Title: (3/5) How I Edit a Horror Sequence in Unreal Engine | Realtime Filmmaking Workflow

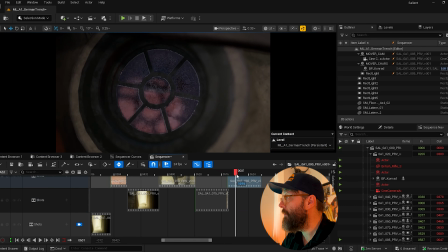8:17 So we push in and then pop in there to his eyes as he's looking for the thing,
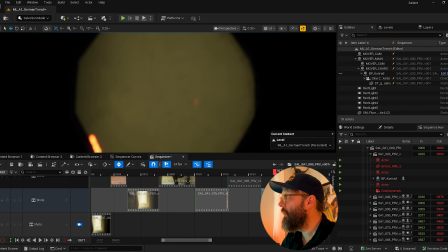8:24 and then we do his POV. That's pretty cool.
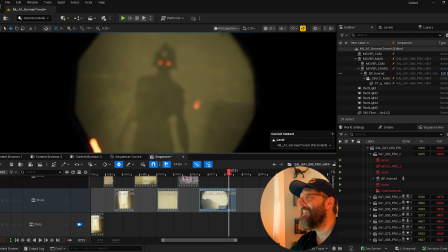8:29 I'm pretty pleased with that. I think that looks wicked.
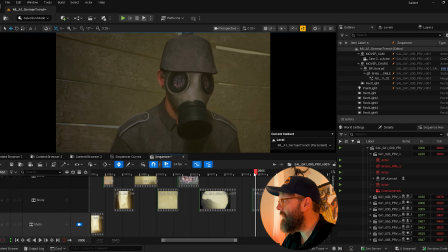8:35 90. Let's come to here. 90. So then this is him going to shoot.
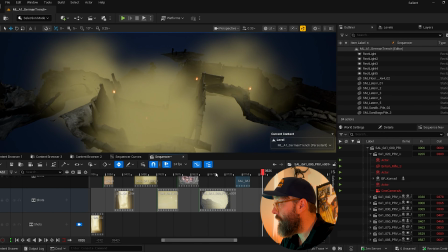8:40 So it's going to come afterwards, obviously. So we just want to see this just come out a little bit there.
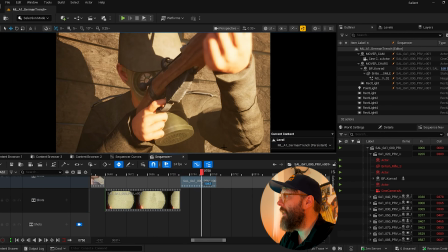8:49 Bang. Bang. And I think I might cut on the bang. Let's just see what the next one is.
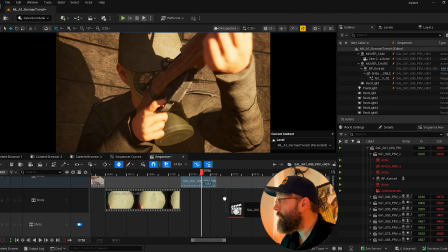8:55 So I've got 100. And 100 is that one.
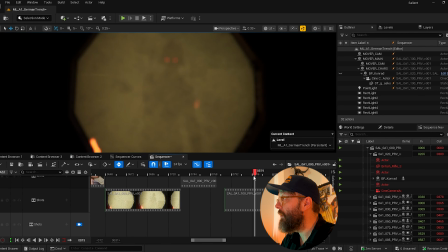9:01 So we could cut, actually I could double cut the shot actually. So bang, bang, let's do that.
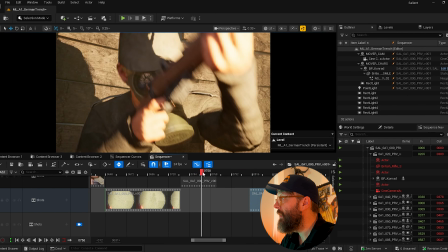9:07 So we get a little glimpse of him again. Okay, so there he goes off into the thing.
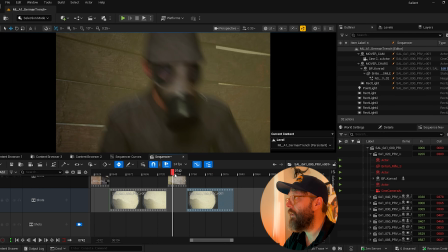9:11 Now we should lose him there, but that might need a 2D tweak because I can't fully control what's happening with the gas in Unreal Engine, obviously.
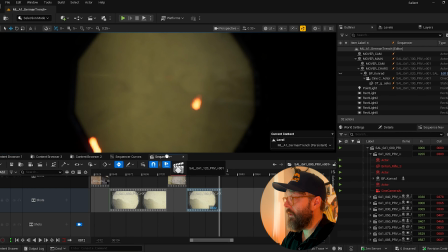9:21 We want to lose him in the gas. So let's drag in 120. What's 120?
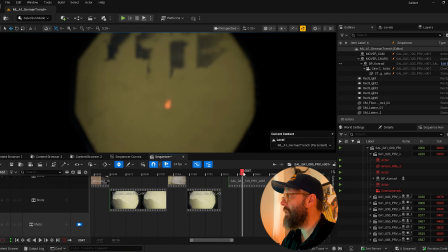9:26 All right, so that's his POV again.
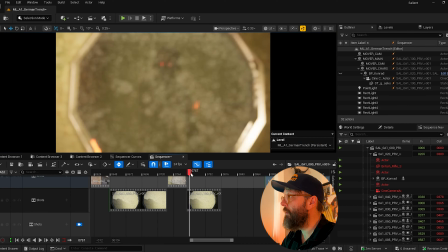9:30 Now I can't cut from his POV to his POV, so there must be a shot in between, and that might be what 110 has to be, and I might need to actually create it.
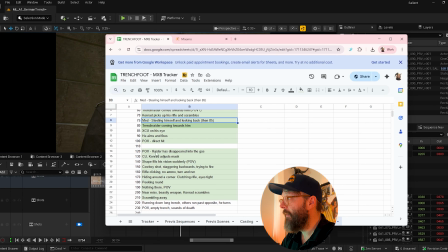9:39 So 110, 120. Yeah, I think I need to go. I need another one of these.
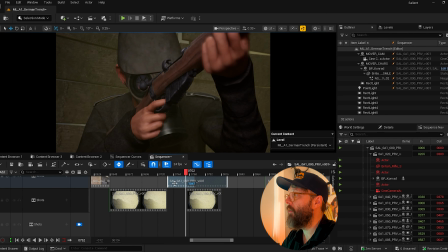9:44 It's 110. Let me just see. Can I split this? Let's make a duplicate of this and call it 110, and then I can tweak it.
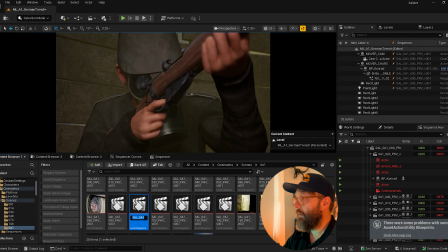9:52 So I'm going to duplicate it. Call it 110.
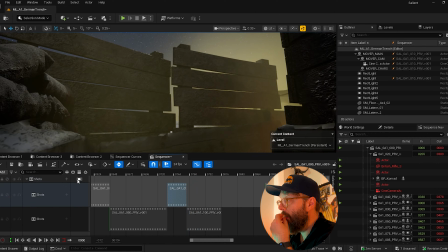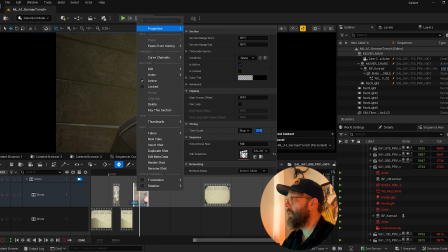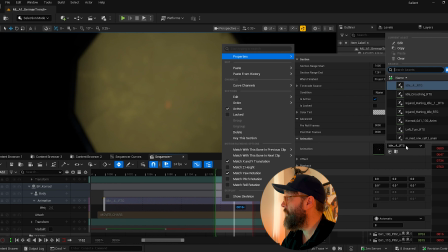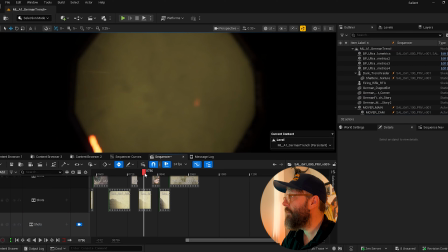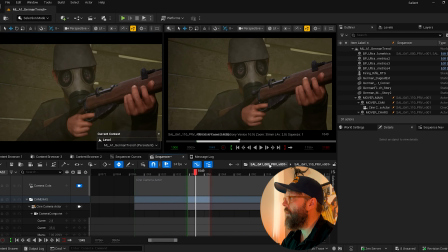10:38 So when you want to, so when you've got this, if you're looking at shot with shots, you've got this button activated. That's gonna, when you come through into one of your shots, it's gonna be the equivalent of having the camera cuts button activated, which means you can't interact with the camera.
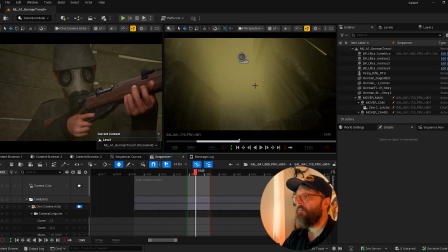10:51 So when you come through, you knock that one off and put this one on. This will give you one viewport that's got the camera activated, and then you can come and make changes.
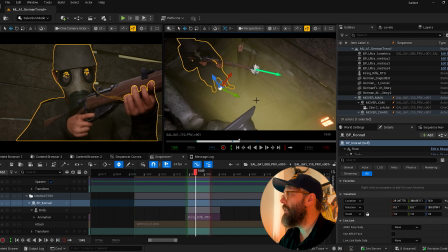11:01 So I think he needs to be a little bit more forward, a little bit further down.
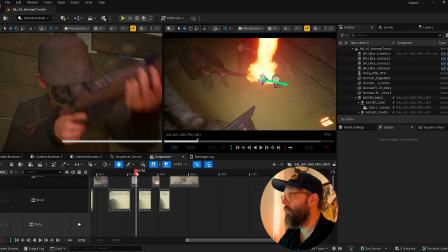11:10 That feels a bit better. So now, put this back on.
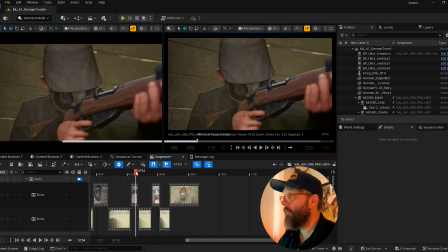11:17 Bang. Still feels like he backed off a touch, but I'll get away with it.
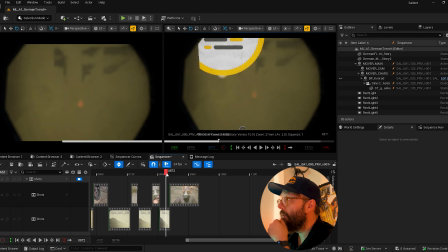11:24 It's fine. Bang. Still looking. Pulls the gun down to adjust his mask.
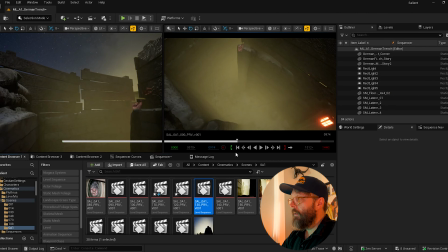11:30 And when the gun goes back up, then we do 140, I want to say.
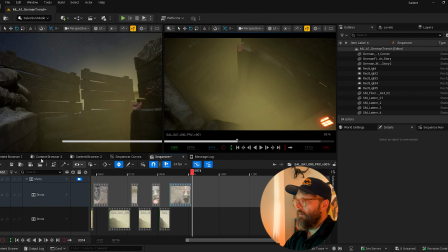11:36 Like 140. Okay.
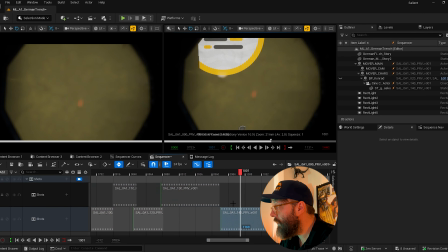11:45 There's a little bump there. Let's just fix that. Sometimes you'll get a little gap between the frames.
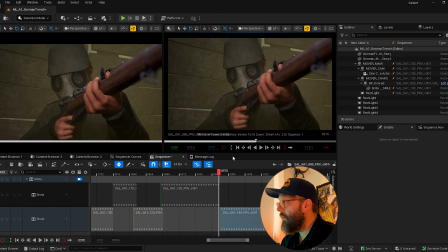11:51 See here? I just flame through 969, 970.
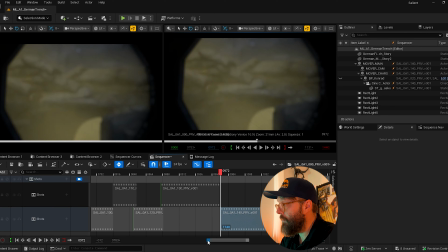11:56 There's a gap, and then 972, and it's because I haven't quite buttered these up correctly.
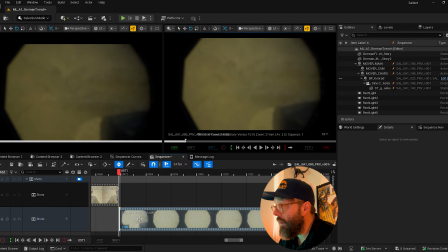12:02 So you just want to make sure that we go to there, like that. Okay.
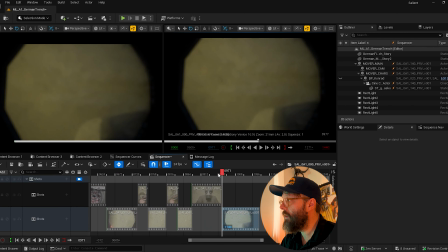12:09 So now let's see how that plays out now.
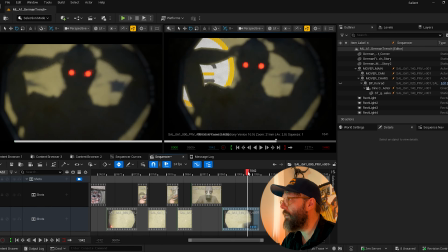12:16 Okay. And then we'll cut on this. I'm going to cut on that whip pan there.
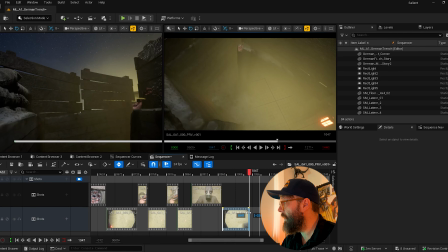12:22 That'll be nice and chaotic.